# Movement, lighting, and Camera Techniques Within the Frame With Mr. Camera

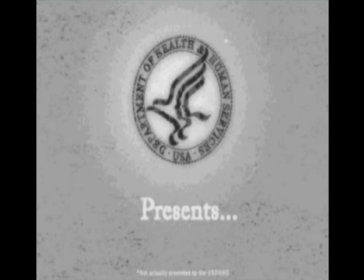The United States Department of Health and Human Services presents Motion Pictures and You.
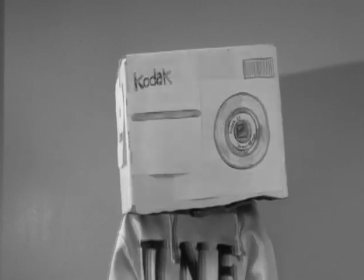This is Mr. Camera. Today he's going to show us some techniques and camera movements used by the professionals in the motion picture industry.
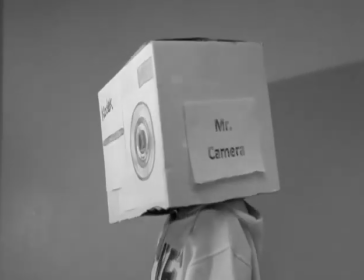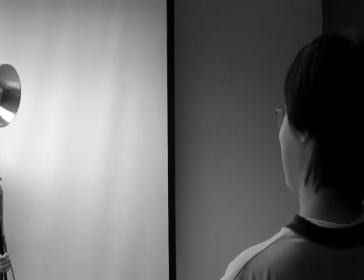Before shooting a shot, it's important to properly light it. One of the typical ways of doing this is three-point lighting.
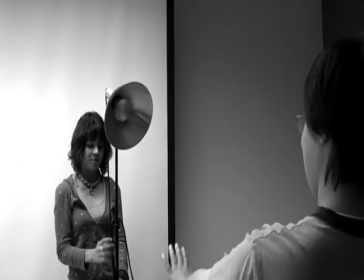The first light in this setup is the key light. All other lights are set to complement this light.
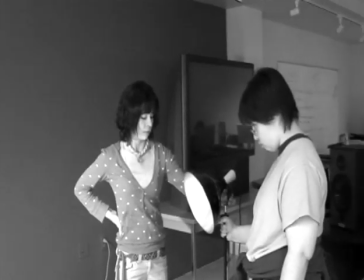The next light is the fill light. This light reduces shadows on the face and creates a smoother composition.
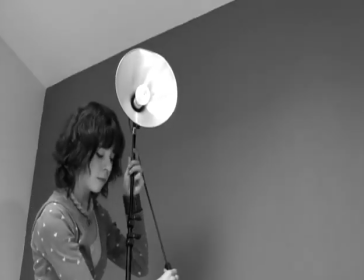The last light is the backlight. It is used to make the subject stand out from the background.
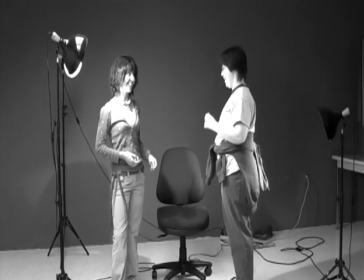Once all of your lights are set up, you can begin shooting your footage.
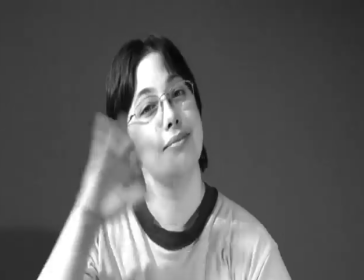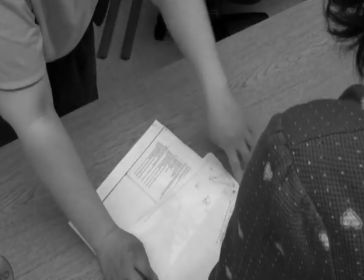When you're ready to shoot, it's time for character blocking. This is the process of determining where your characters will move on screen.
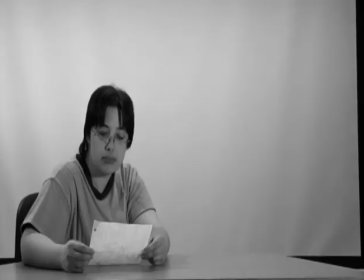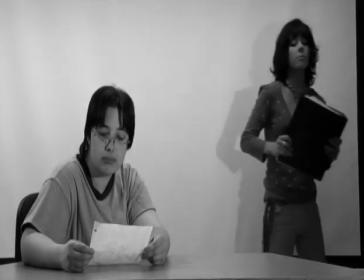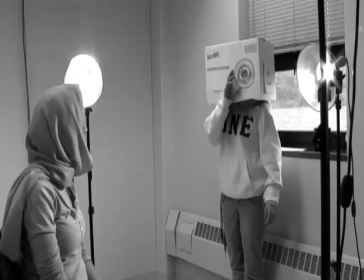Now on to camera techniques. One of these techniques is rack focus. Here's Mr. Camera showing us how it's done. The focus is changed from the foreground to the background to enhance depth.
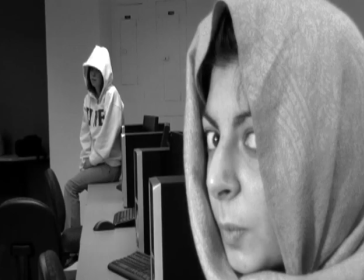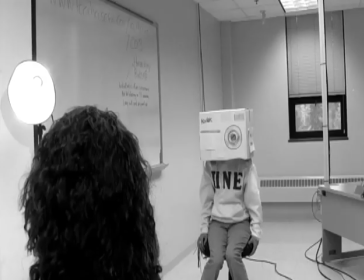Another camera technique is the dolly shot. Mr. Camera is rolled on a dolly toward the subject rather than zooming in.
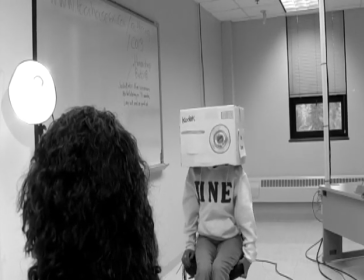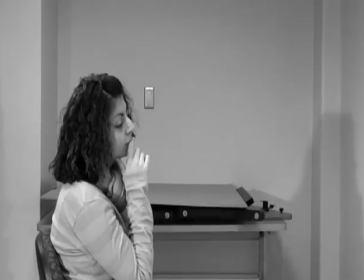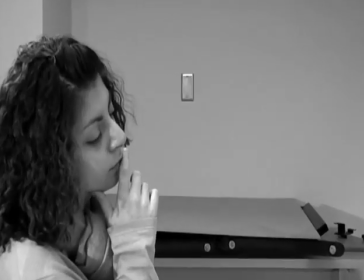The tilt shot can be used to direct the viewer's eyes to certain action.
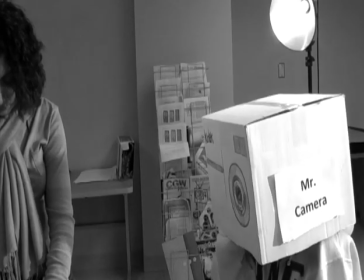Let's look through Mr. Camera to view this.
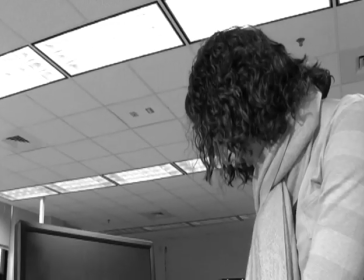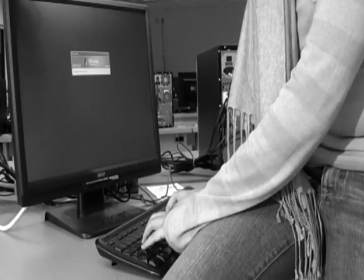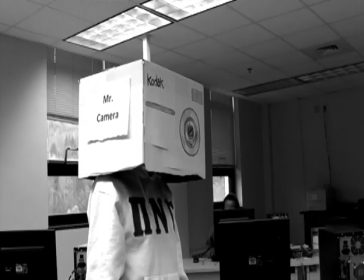The pan is a sweeping camera movement from one side of a shot to the other.
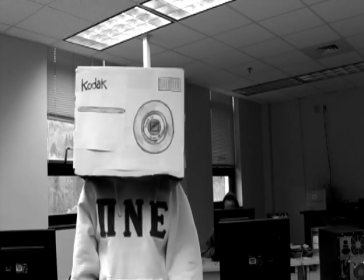The camera remains stationary as we view the subjects through this movement.
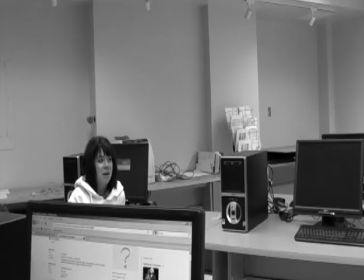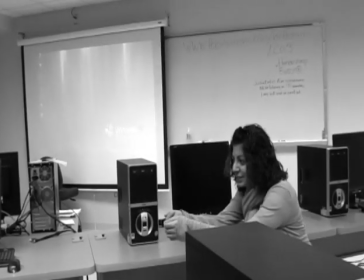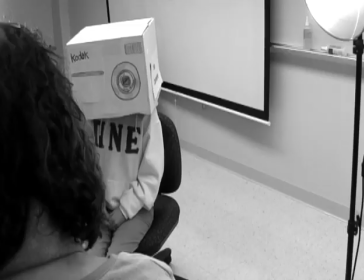The truck shot is accomplished by placing the camera on a dolly and moving from one side of the scene to the other.
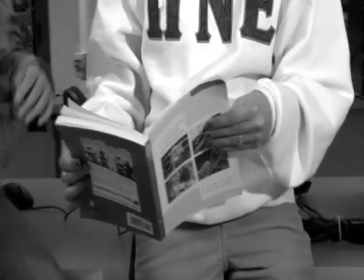Directed tension is the technique of creating movement in a scene through character placement and movement. The last concept of reflexivity has been demonstrated all through this picture. It is the technique of allowing the viewer to see the creative process of making a motion picture. In this case, by seeing Mr. Camera do his job. This concludes this presentation. Now go out and make your own motion pictures.